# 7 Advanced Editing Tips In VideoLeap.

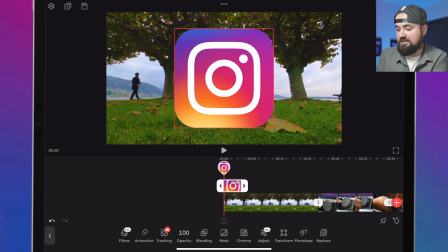I say that because there's some fake ones out there, but we can shrink this down.
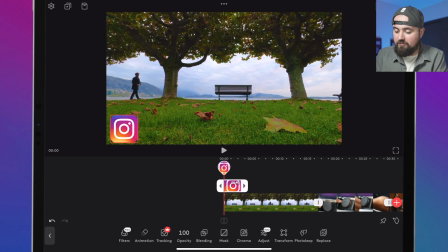I can put this over in the corner, and then what I can do is extend it just like here on the timeline. I can grab either side and extend this. And then what I can do is click the back button and add some text in, and I can double tap to edit that.
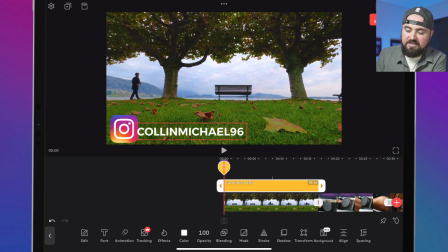And I can resize it with my fingers, put it right next to that Instagram logo, and boom, I've got my social media handles there. And you can always add more app logos if you want, if you have all the same name everywhere. And there you go, you have your social media handles on your screen.
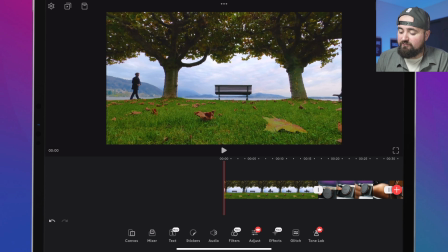Editing tip number 5 is color grading our footage. Now the first thing we want to do is click on our video, and then we want to click on the filters icon.
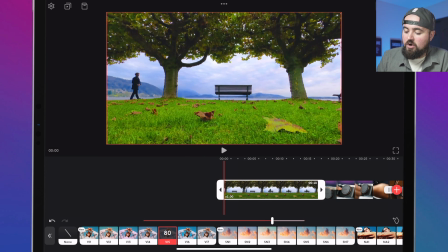And we can actually click through these and take a look at each of the effects. We can also use this bar to choose how much of the effect should be applied.
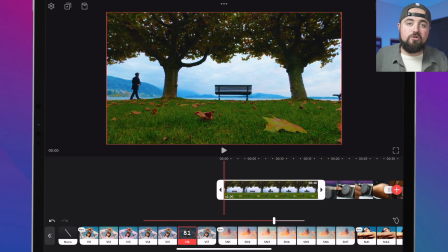And depending how you do this is going to affect the mood of your video. For example, if I was to put, let's say, this filter on, okay, and I go back and then I go to the adjustment section,
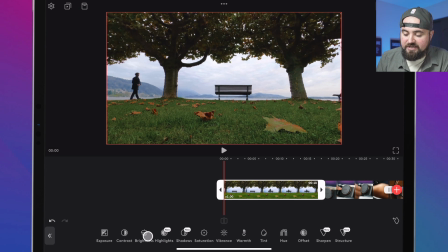which here we can change things like the brightness, highlights, saturation, warmth. Depending what you use, you could really affect the mood.
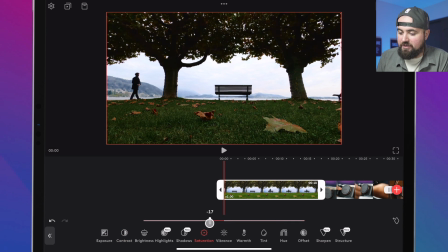If I turn the contrast way up and I turn the saturation down a bit, now we have this like suspenseful horror movie type look.
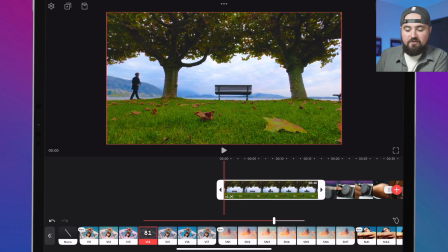And if you're going for something happy, that could totally affect your mood. Versus if I choose this filter here, where now the grass is really, really bright,
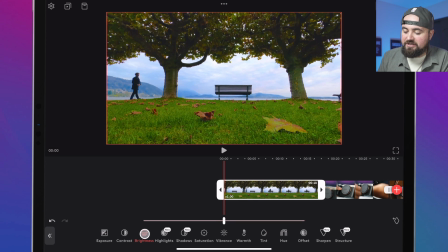I go back and I go into my adjustments and I turn the brightness up and then I go over to saturation and I turn the saturation up. Now we have a much more colorful image that is more happy and exciting and good feeling.
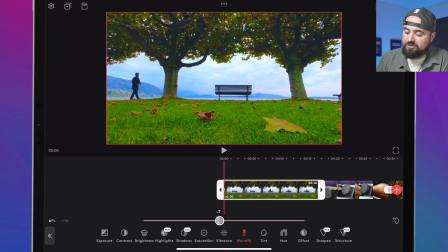You can also adjust the warmth here if we want it to be a warmer or colder shot. Usually warmth, I feel, gives off some more happiness.
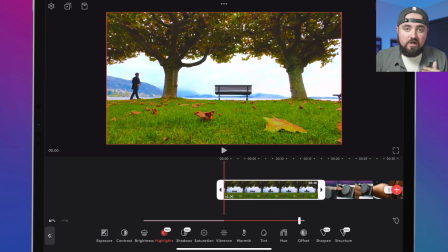Now we've totally changed the mood of this. So depending how you color grade this, use the filters, whatever mood you're trying to set. Think about that. Do I want this bright and colorful and happy? Or do I want, am I talking about a serious topic and want less saturation, less color,
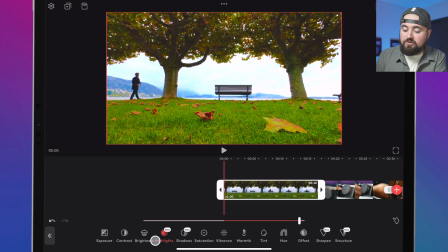and usually things to be a bit darker? But whatever mood you're going for, you can make all these adjustments right here inside of VideoLeap.
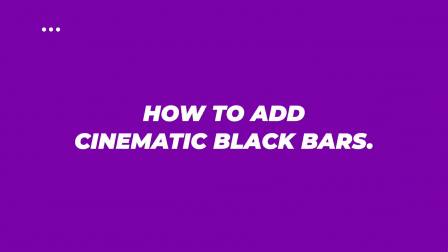Editing tip number 6 is how to add cinematic black bars to your videos.
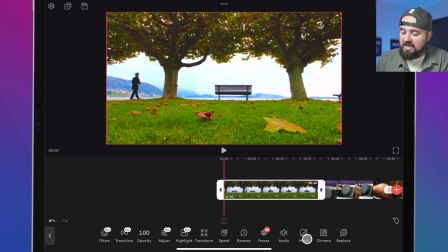So all you really have to do is click on the video and then click on mask, and then click on mirror, and boom, you've got the black bars.
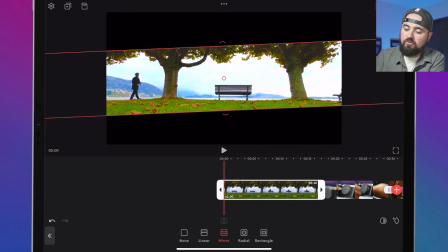If you want, you can zoom with your fingers to make them smaller or bigger. Normally, I just leave them as is like that.
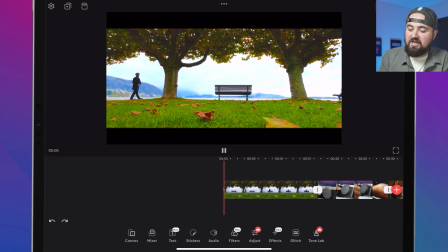And if we back up, boom, now as we play our video, we've got this awesome cinematic shot with the black bars there. And if we were to add some zoom there too, a slow zoom in with the keyframes, that would probably look super cinematic.
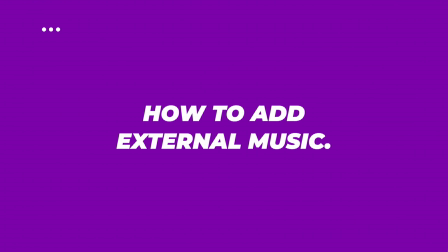Advanced editing tip number 7 is how to add external music to your VideoLeap project.
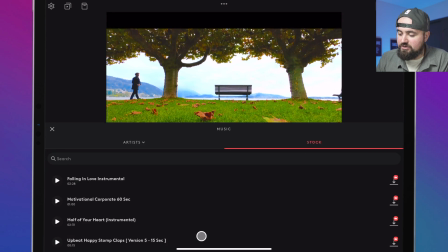You probably already noticed, if you click on the audio section and go to music, like a lot of these have that premium logo on it.
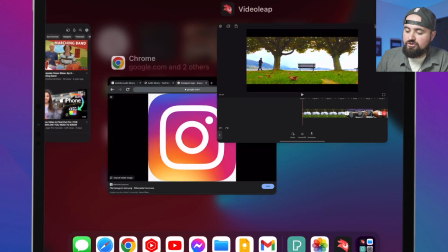So how do you get external music? The easiest way is to go to Chrome, and depending on, I'll give you two different options here.
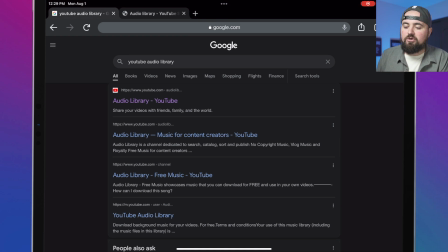If you are looking to do YouTube, and that's why you're learning VideoLeap, what you'll want to do is search YouTube Audio Library on the Chrome web browser. Again, make sure you're using that. And then right where it says Audio Library, don't click on it. If you do, it's just going to open up the YouTube app and won't actually get you to the music.
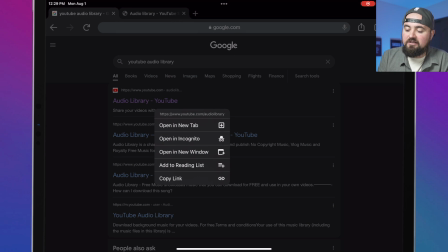What you have to do is hold your finger down and click the Open in New Tab button.
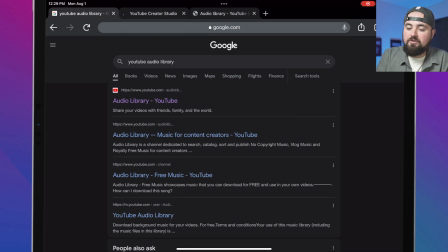When you click this, it opens another tab because they want you to use the mobile app,
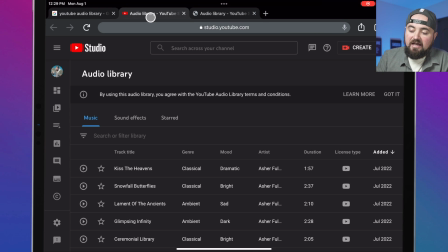but the audio library is on the desktop version. So by doing that, it forces the desktop version to open up, which it just did, and I'm in the audio library here. I have all these songs I can go through, and what you can actually do is click the search or filter library,
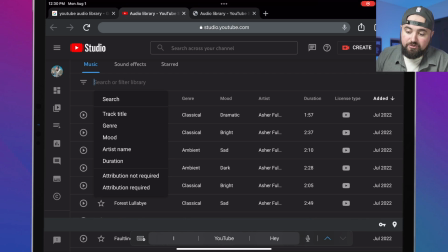and you can filter it by attribution not required, attribution required, as well as the genre and mood and all of that. And then all you have to do is when you hover over it, or you just click near the date, there's a download button. You can click download, and on your phone, it'll allow you to download this track.
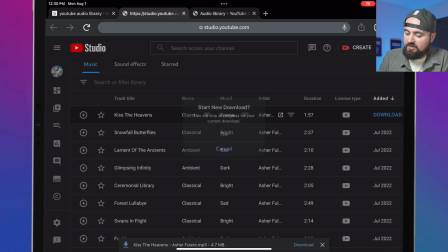So I'm just gonna do that right now. As you can see, okay, start new download. There we go, it's added.
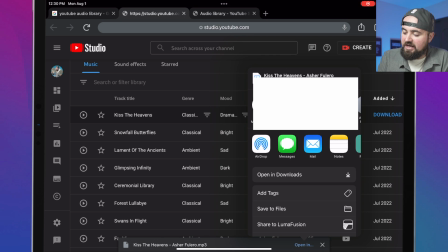And then when I click open in down here, I can actually scroll over, scroll down, there's VideoLeap.